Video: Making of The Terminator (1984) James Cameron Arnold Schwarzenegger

They thought I was right for the role, but they they thought I was too regional they didn't want to cast somebody that was southern and myself and my agents were like well what are you talking about you know i'm not southern i'm from nebraska you know that's middle america you know see me again that was you know i kind of realized what had happened and so they saw me again i saw in michael the kind of intensity and intelligence that i needed and the physicality there was something very vulnerable about him and that was incredibly important that he not only be an action star but
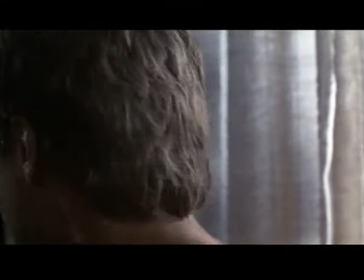12:44 he have the vulnerability and that's why we went with Michael because he he
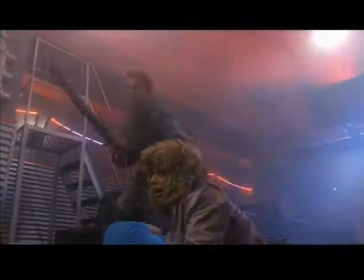12:49 ultimately combined those two skills the skill to be incredibly physical and believable
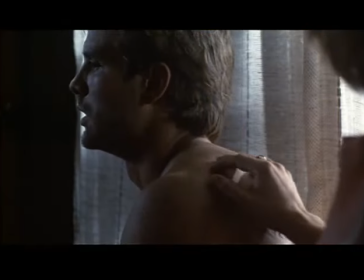12:54 in that part as well as the emotional connection that he had with Sarah the
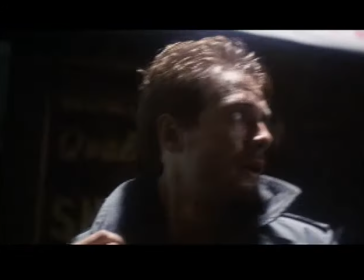12:58 thing that's interesting about that character is that all the exposition in the piece who the Terminator was where he came from what happened in the past what's going to happen in the future who she was who i was who the terminator was i i had to tell that story reese told the story from beginning to end about what's happening because he's the only person who
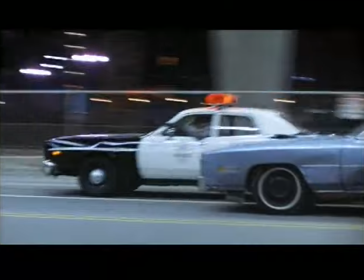13:21 knew well that's exposition and that usually is a showstopper that usually stops movies dead in their tracks but what jim did and the really the brilliance i think of of the Terminator is that that story was told on a move.
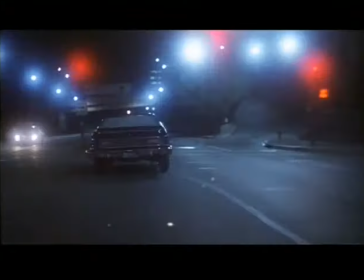13:38 It was always told in while car chases were going on, while we were running, while we were hiding. While we were being shot at, I was telling the story. You know, the Terminator's this, he's that, you know, and we're screeching around corners.
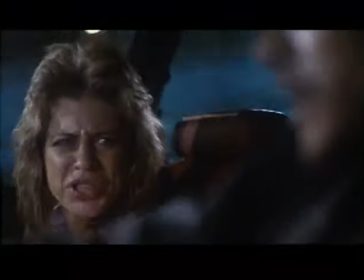13:52 So he mixed the action and the exposition,
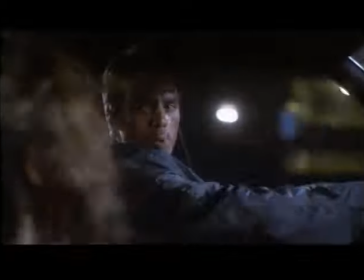13:55 and it made it much easier for me to not become boring by, you know, sitting around telling the story. When we met Linda, she also had the ability to transcend the genre and not be someone who simply screams really well,
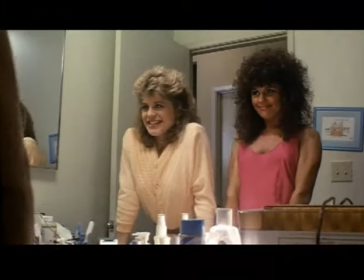14:13 but someone who was believable as the girl next door who could ultimately become the mother who saves humanity. And that's not an easy transition. With Linda, I saw the combination of the strength and the kind of the innocence that she needed because she goes between two poles in that film. And you don't see the strength until the end. She's a woman that grew and transformed on screen, and that's always a wonderful thing to get to play, you know, a challenge. She's not someone that starts here and ends there. She went from a vulnerable, normal kind of a girl
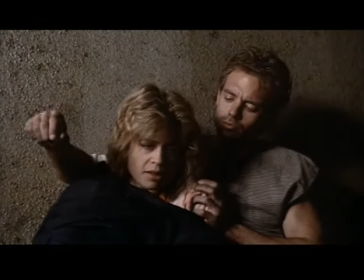14:49 to someone who found all of her deep reservoirs of strength and came through, and that was good.
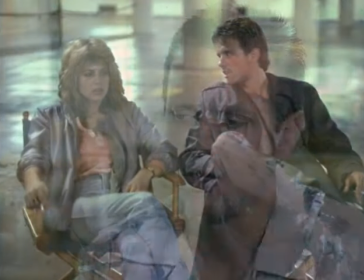14:57 We had a great working relationship. We both worked extremely hard on it.
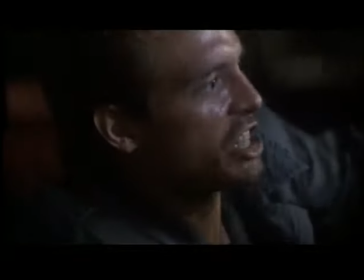15:04 I think it was more difficult for her because a lot of that stuff was very, very grueling,
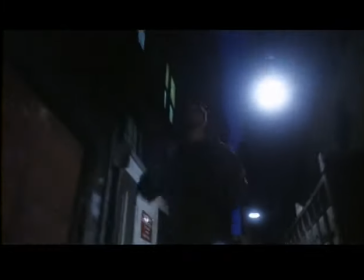15:10 running and jumping and fighting, but she was game and she was good. I think Jim played off that a little bit. I think she got, you know, there were times that she got, you know, frustrated,
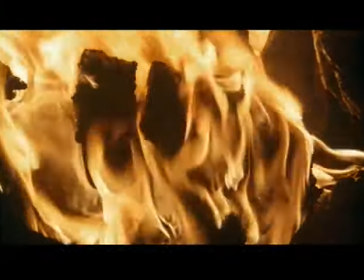15:20 tired, angry, and dirty, pissed off. And I think it absolutely worked for the character. One of the other essential people that we were told we had to get in order for the film to be greenlit was someone who ultimately didn't work on the movie at all.
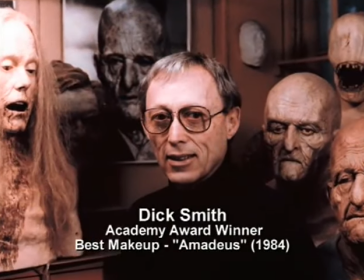15:39 We were told we had to get Dick Smith, who was the character makeup star at the time. And he was the one who agreed to talk with us, read the script, and then said, you know, I'm not the right guy for this. The right guy for this is Stan Winston. And he went to bat for Stan, as well as for the movie, to make sure that Stan was approved to come on board to head up the special effects. And I was very haughty because I, you know, I was the guy. And I saw this painting that he had done of the endoskeleton.
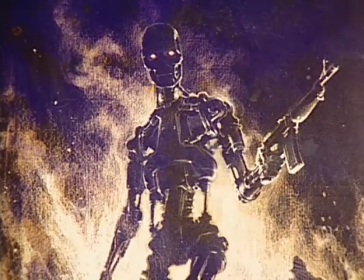16:15 And I went, oh, my God, this guy's awesome. And then I read the script.